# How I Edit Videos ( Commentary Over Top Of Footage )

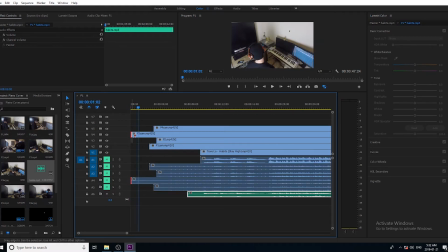(11:21)
this is where I'm actually cutting the beginning of the video and I cut the end as well
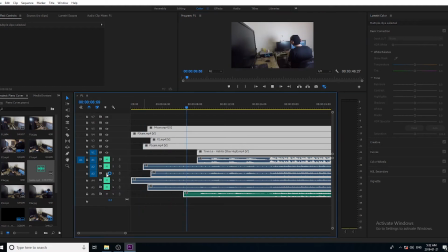(11:26)
and that's to make sure everything lines up correctly for most
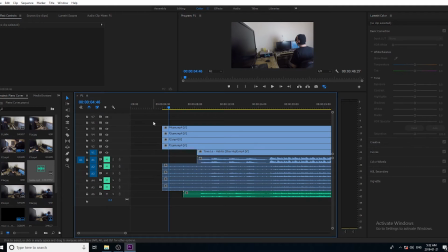(11:32)
of them I can just drag the beginning back a bit
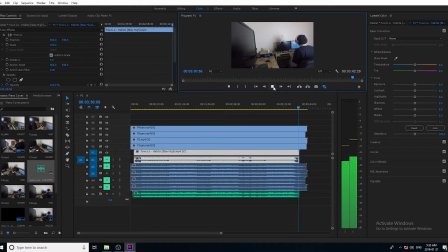(11:37)
because the song hasn't even started at that point but you can see that notice
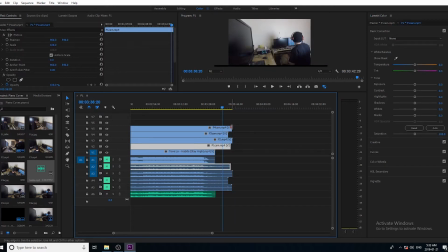(11:42)
that there's one or two videos there that start after but
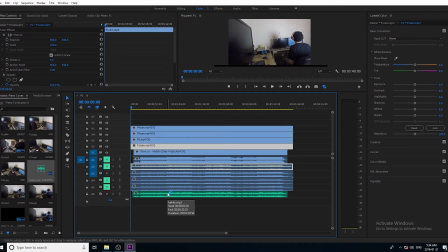(11:48)
because I'm rendering all these out before going on to the next stage it'll just insert a black space there and the video will still start at the same time as the rest of them and I didn't really need them to all end
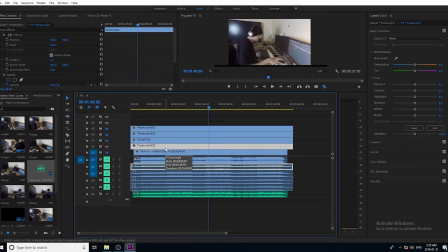(12:05)
at the same time too but I just felt like that was something I wanted to do I mean the song was done there wasn't
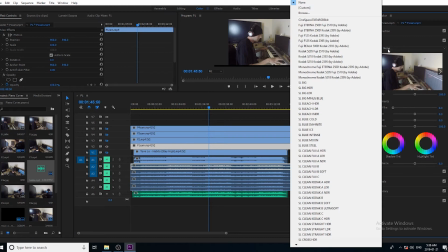(12:12)
any point in keeping extra footage that I wasn't going to use in the end.
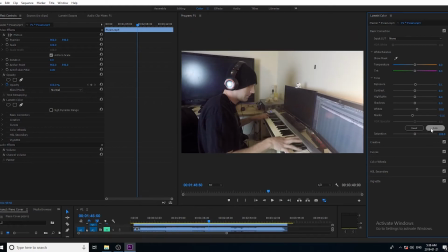(12:19)
It's just more stuff to deal with when I'm on the next process. NOMESHANG. Yeah and this is where I start color correcting everything right before I go to render out each video individually.
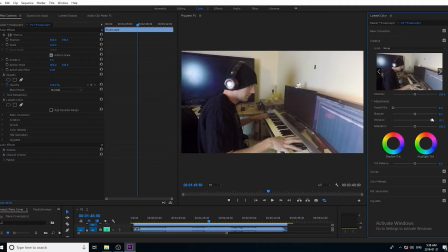(12:36)
I'm just using an auto color correction.
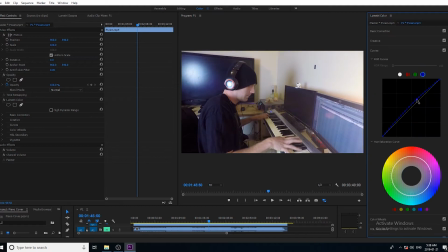(12:39)
I've never done that before but I kind of felt like it would work out okay but then I decided that I wanted a little bit more blue in there so I'm just adding a little extra blue.
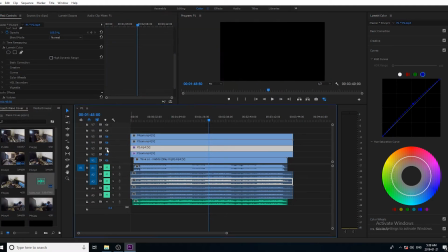(12:56)
Besides that I just used auto color correction
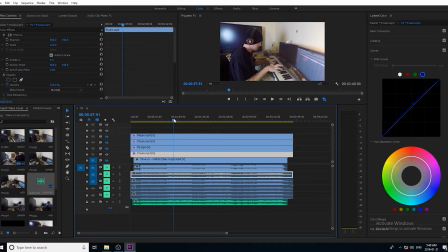(13:00)
and now I'm muting all the tracks that I don't want and I'm just rendering out each track
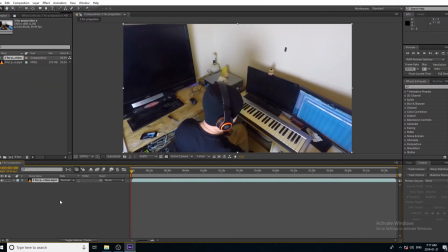(13:08)
individually however I'm using the same audio for each track and it's not something I had to do but I knew that the other audio tracks the ones that
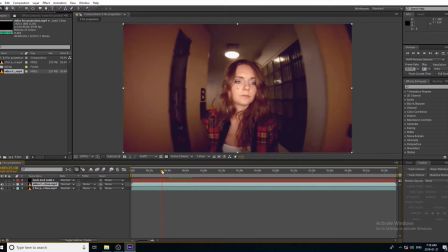(13:20)
had the metronome in them I didn't need them anymore so it just made more sense to have the same
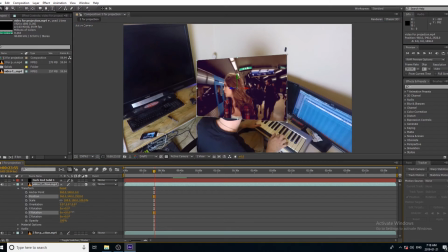(13:27)
audio track on every single individual clip and
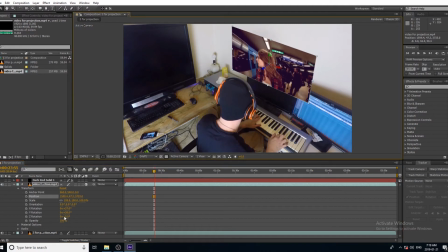(13:34)
now we're in After Effects and I've turned the music video into a 3d layer and I'm positioning it into the angle that I want and I want it kind of angled over top of my head but also leaning
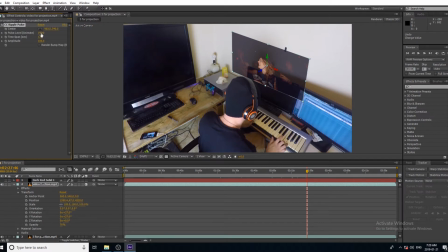(13:50)
outwards you'll see what I mean I don't know how to describe it I've lowered the opacity a little bit here I'm adding a little bit of film grain and messing around with colors I don't exactly know what is I want
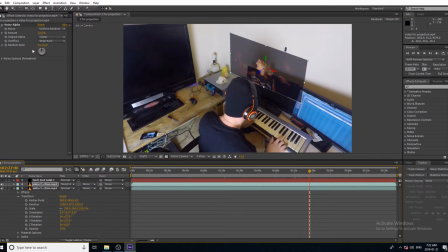(14:09)
yet I've just duplicated the layer there I put it so there's two layers on top of each other and I'm blurring out the back layer and then I'm gonna leave the the front layer and that's good just gonna
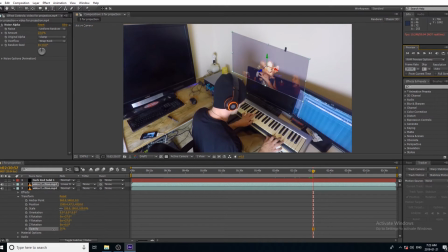(14:26)
give it more of a hazy effect because it's supposed to be a holographic image
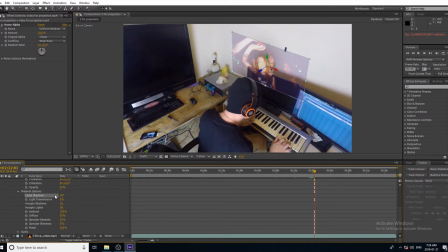(14:32)
so it's you know it's supposed to look a little blurry but I didn't want to blur the actual image that's why I duplicated it and just blurred out the background image so right now I'm just trying out different effects
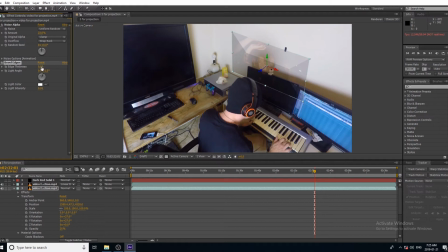(14:48)
seeing what they do see if i can come up with something cool in the end i don't think i end up using most of these effects and in this particular shot you can't see the rays coming out of the uh
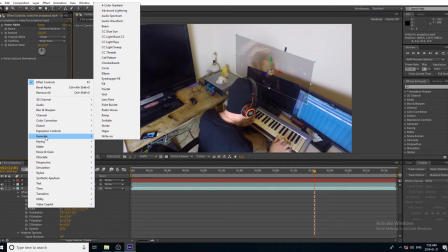(15:02)
out of the webcam because the webcam is completely behind the holographic image so you won't see any me do any of that until we get to
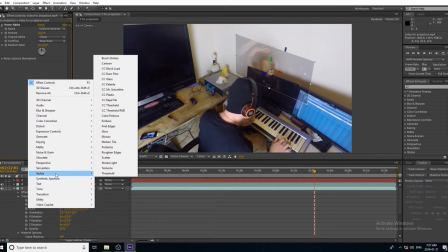(15:11)
the other uh shots which was good because that means it was less work for me yeah